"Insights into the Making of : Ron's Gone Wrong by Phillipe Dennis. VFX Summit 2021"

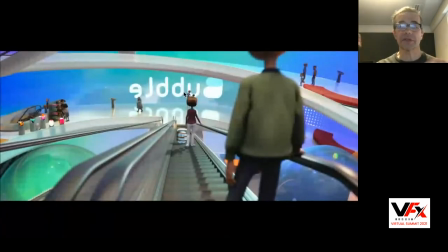1938s
There is text coming in, there is little thing, you know, animated that need to be driven. It's a very complex set from a... So Motion Graphic was in charge of that. And it was a complex set, extremely complex set to light because there is the light from the outside,
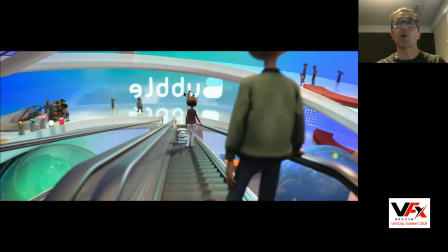1955s
the sun, but also we wanted to make sure that the wall you know broad light also so you have those beautiful gradient of you know mix of the warm of the sun and the green of this and then we wanted too much of the sun and the blue really so it was it was it was the lighting team uh i've
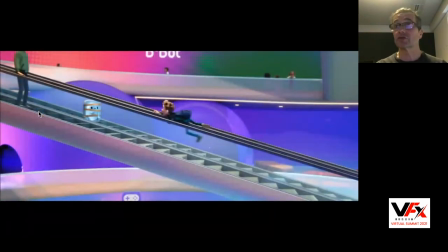1973s
done amazing work on this uh and that's another view different point of view so we see the walls are different uh and that's you know much more
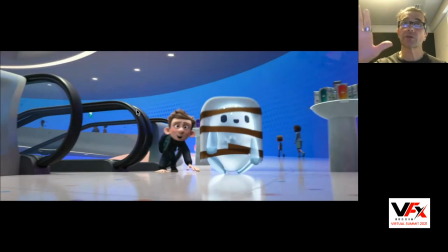1981s
simple things so black or white and blue and clear read and the beautiful grad you know the this this this wall is talking to the ceiling here um i also want to put your attention you probably won't see it when you see the movie but those little dots uh you know they are
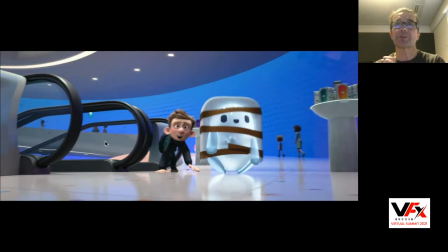1997s
often uh you know grad that you do in like printing paper um those are animated they move throughout the movie, they do a grad change that was done by a motion button. So a lot of attention to detail is really funny. Just put those things together and they're like, okay, let's push it. And there are those one of the dioramas.
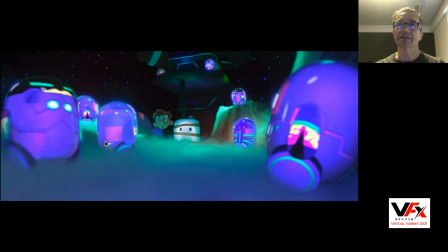2018s
It's a space place and with like fog with effects and so on. And there are another diorama, it's like a race car.
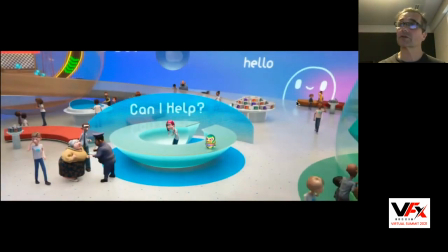2027s
And there you see more of that. So all those little, you know, bots were coming up, the halo changing, the text is changing, all this stuff is animated.
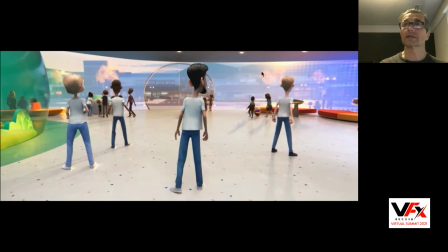2035s
And then what I was telling you about the interaction, we wanted to make sure the store was part of the city. So it's open, it's transparent, and we can actually connect with the city. And that makes that from a lighting point of view very tricky because sometimes you want to control where the sun goes,
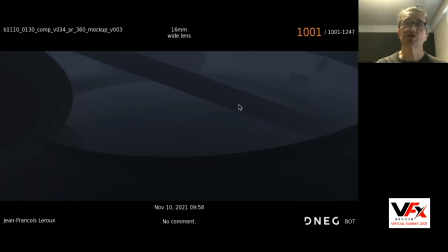2054s
but you want to make sure you keep the different color. And then just to show you a little bit the complexity of the lighting. so those are all the light
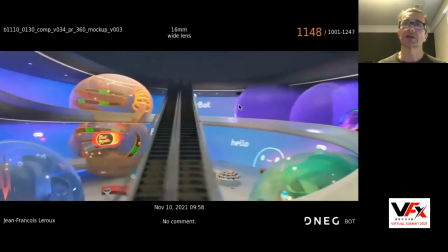2061s
group and elements we had to actually constitute the lighting in the set.
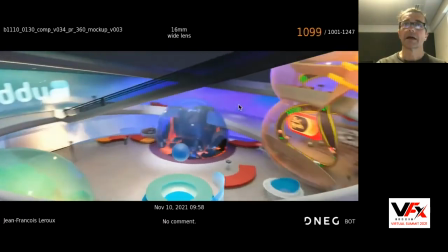2068s
Okay, now move to the shot in the movie.
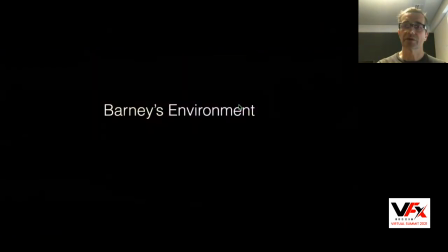2075s
Yeah, so that gives you a sense of what it is. Now, I need to accelerate.
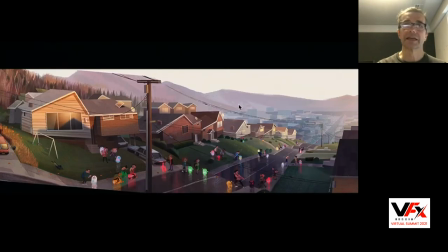2080s
The Barney environment, that's his neighborhood, and that's a painting that was done very early and the director loved it because it just captured the light of Northwest America. And, you know, they love the sort of the street going down to the, you know,
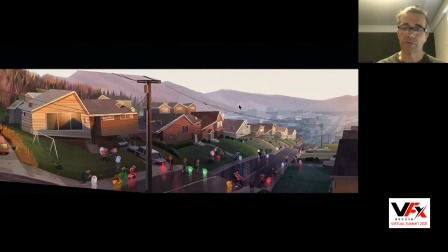2099s
the surrogate of the, of the, of the, of Montserrat. That was something very important.
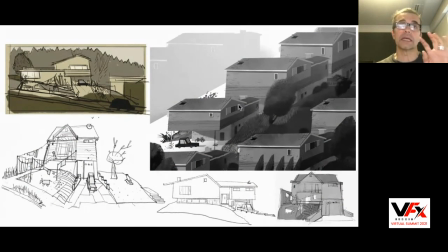2106s
The design of the house of Barney had to be actually pushed even further.
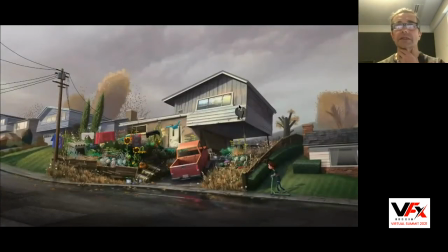2111s
So it was different. And they came up with something like this because that is barney it tells a lot about his story and he's so brilliant his grandmother is bulgarian and she's very uh sort of salt of the earth uh you know woman and then she you know strong big and she loves to cook and to
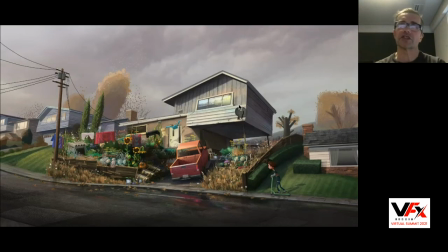2131s
cook she has to have a garden and she you know for all the vegetable because she cooks only with her vegetable uh so there was a lot
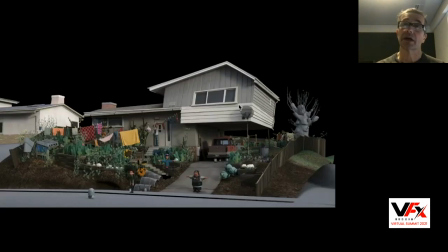2138s
of storytelling in there so we put that and then we model and really quickly we started to light so So that's just to see how it worked. Then we had it surfacing and so on. And that's a shot in the movie.
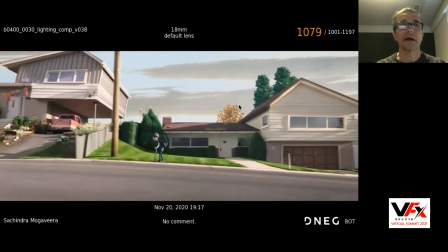2149s
I'm accelerating a little bit because I have more to tell you and to show you, sorry.
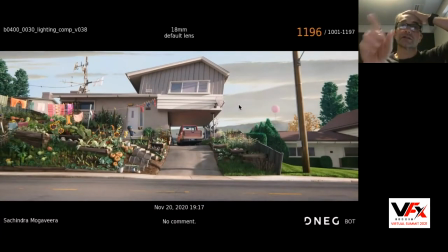2156s
And that's the set. So that's one of the shots. And you see chicken. There is a goat as well. I don't have it here. But that was, it felt different than the rest of the neighborhood, which is a little more still graphic on the design point of view.
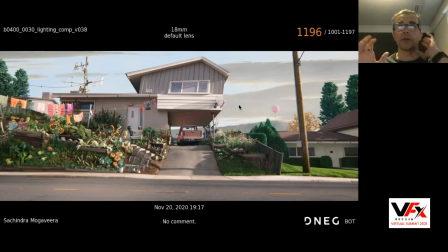2171s
But Barney's house is way more pushed and there is more texture in it, which was the goal.
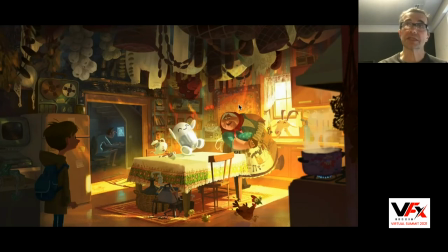2178s
One of the set that was challenging to design was the kitchen, because again, that's Donka, that's the grandmother.